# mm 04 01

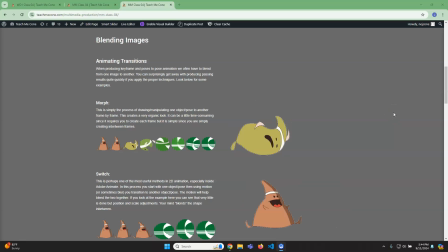Okay, so far we have covered sort of the two main categories really of animation. We've done frame by frame animation when we were doing the Magic Dot, which you have a frame, and then we did keyframe animation when you guys did the kinematic or kinematic text.
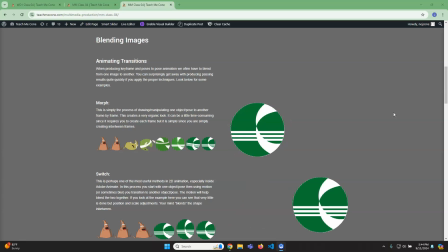I can't remember what I called it, but the moving of the text objects and applied keys to them, and I showed you just the different styles. One of the things that's a really common technique, this is more of a technique than really one of those two, is trying to blend two drawings in order to make a transition between them.
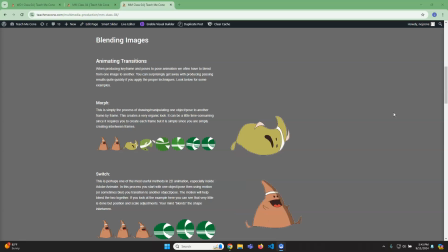And so, really, a common tool and asset that you will see in most of like your Saturday morning cartoons, and even in feature film animation. Very often you'll have a character, and let's say they're going to like a 2D character, and let's say they're going to point at something.
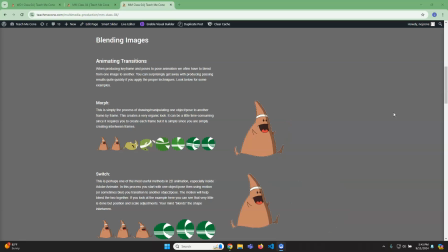Well, they obviously would start off with a hand, maybe a fist, let's say, and then they have a drawing of a pointing finger, right? So those are two separate drawings. So what they'll do in order to blend between them is they will lift the hand up and then they will push it out.
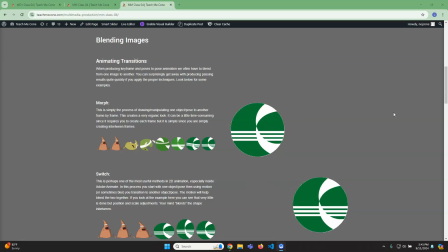And as they push it out, they will switch from the fist to the pointer finger. And what that'll do is it'll kind of blend from one to the other. Okay, so it's very common that, especially when you're doing hand drawn animation, that you need to basically just transition from one image to another.
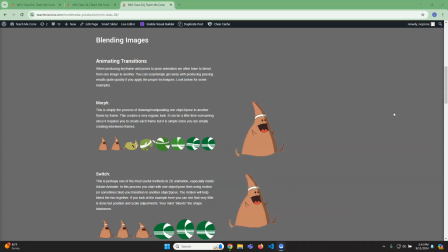Now, there's a couple of ways that you can go about doing that. One method is a morph. Okay, so basically it's just a process of you start with one drawing. You can see the drawing here, and then you have your end drawing, which would be here,
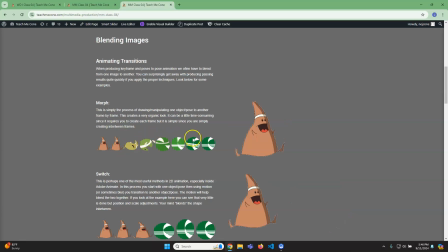and then you make a transition from one to the other, and you just more or less manually draw them. So you might so if you look at here, the first two drawings are the same drawings. I just take this drawing and I just rotate it and shove it a little bit over.
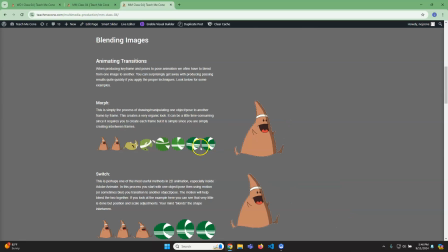And the last two drawings here are also the same drawing. And all I did is I just rotated it. So I kind of use this rotation to kind of hide that transition. You don't want to just purely blend.
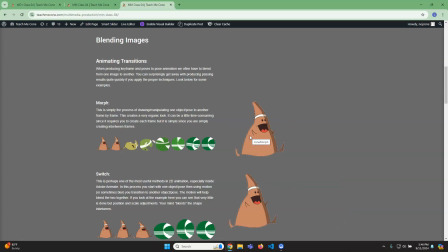It's a lot better if you use some sort of transform, whether it be scale or movement, scale or rotation or position. One of those is best. Okay, so and then all you really do is you just draw.
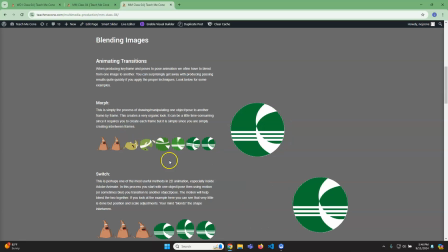You just slightly try to draw it till it becomes the other one. So normally what you would do is sort of do a key in between. So this is obviously the last. This is this one here and this one's here. So I'd go halfway between. So I would do this, and it should be kind of halfway between these two, and then you would draw halfway between these two, which you'd end up with this, right?
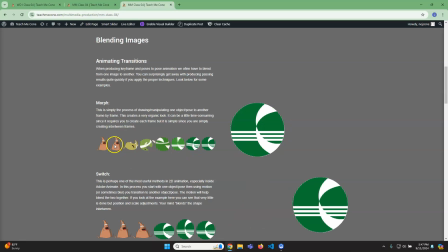And then halfway between these, you'd end up with that. And then halfway between these, I end up with this. And then what you'll do is it just sort of, you'll get kind of a blend to it. It takes a little bit of skill. You can see this one's not super successful. That's partly because I'm going from like very different objects.
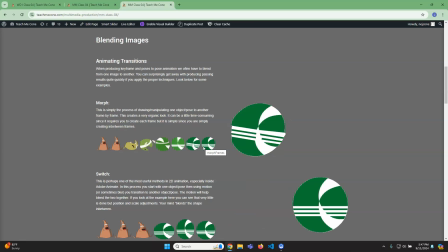But if I can make it semi work with things that are wildly different, then you can make it work with something that's a little bit more similar. Okay, so that's the morph, just more or less just kind of frame by frame in essence, sort of like and just manually drawing a blend from one to another one.
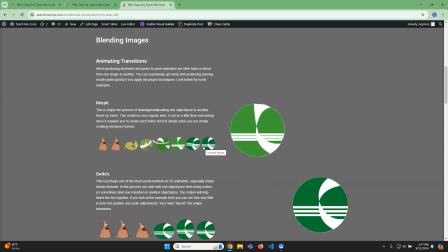It is a little bit more time consuming, but it has a very organic kind of feel, and it can look really neat and interesting.
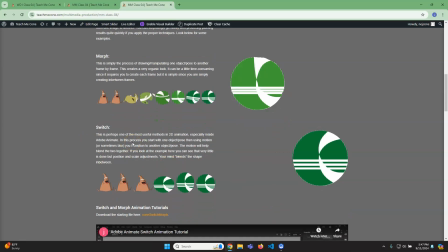The other method is the switch, and so the switch is extremely simple, and this is the most common. This is more like what I was explaining with the pointer finger. So you basically hide the transition through purely just keyframe motion.
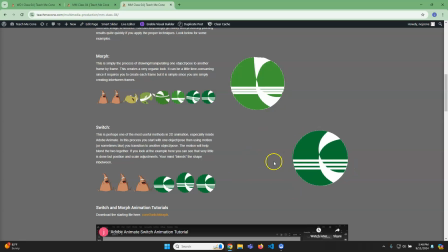So these are the frames that you see here. So if you look at this, it looks like this kind of pops into that, right? But at no time are there any new drawings. All I do is I move it from left to right consistently, and I squish this down.
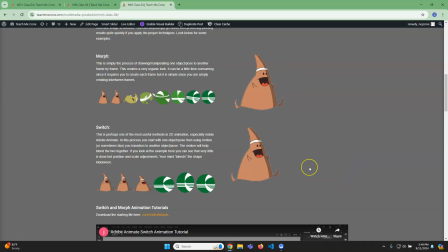I start this squished, and then I pop this back up, and it settles. And it gives this sort of feeling like it's going boom, and I didn't have to make any extra drawings. I just had to move those frames.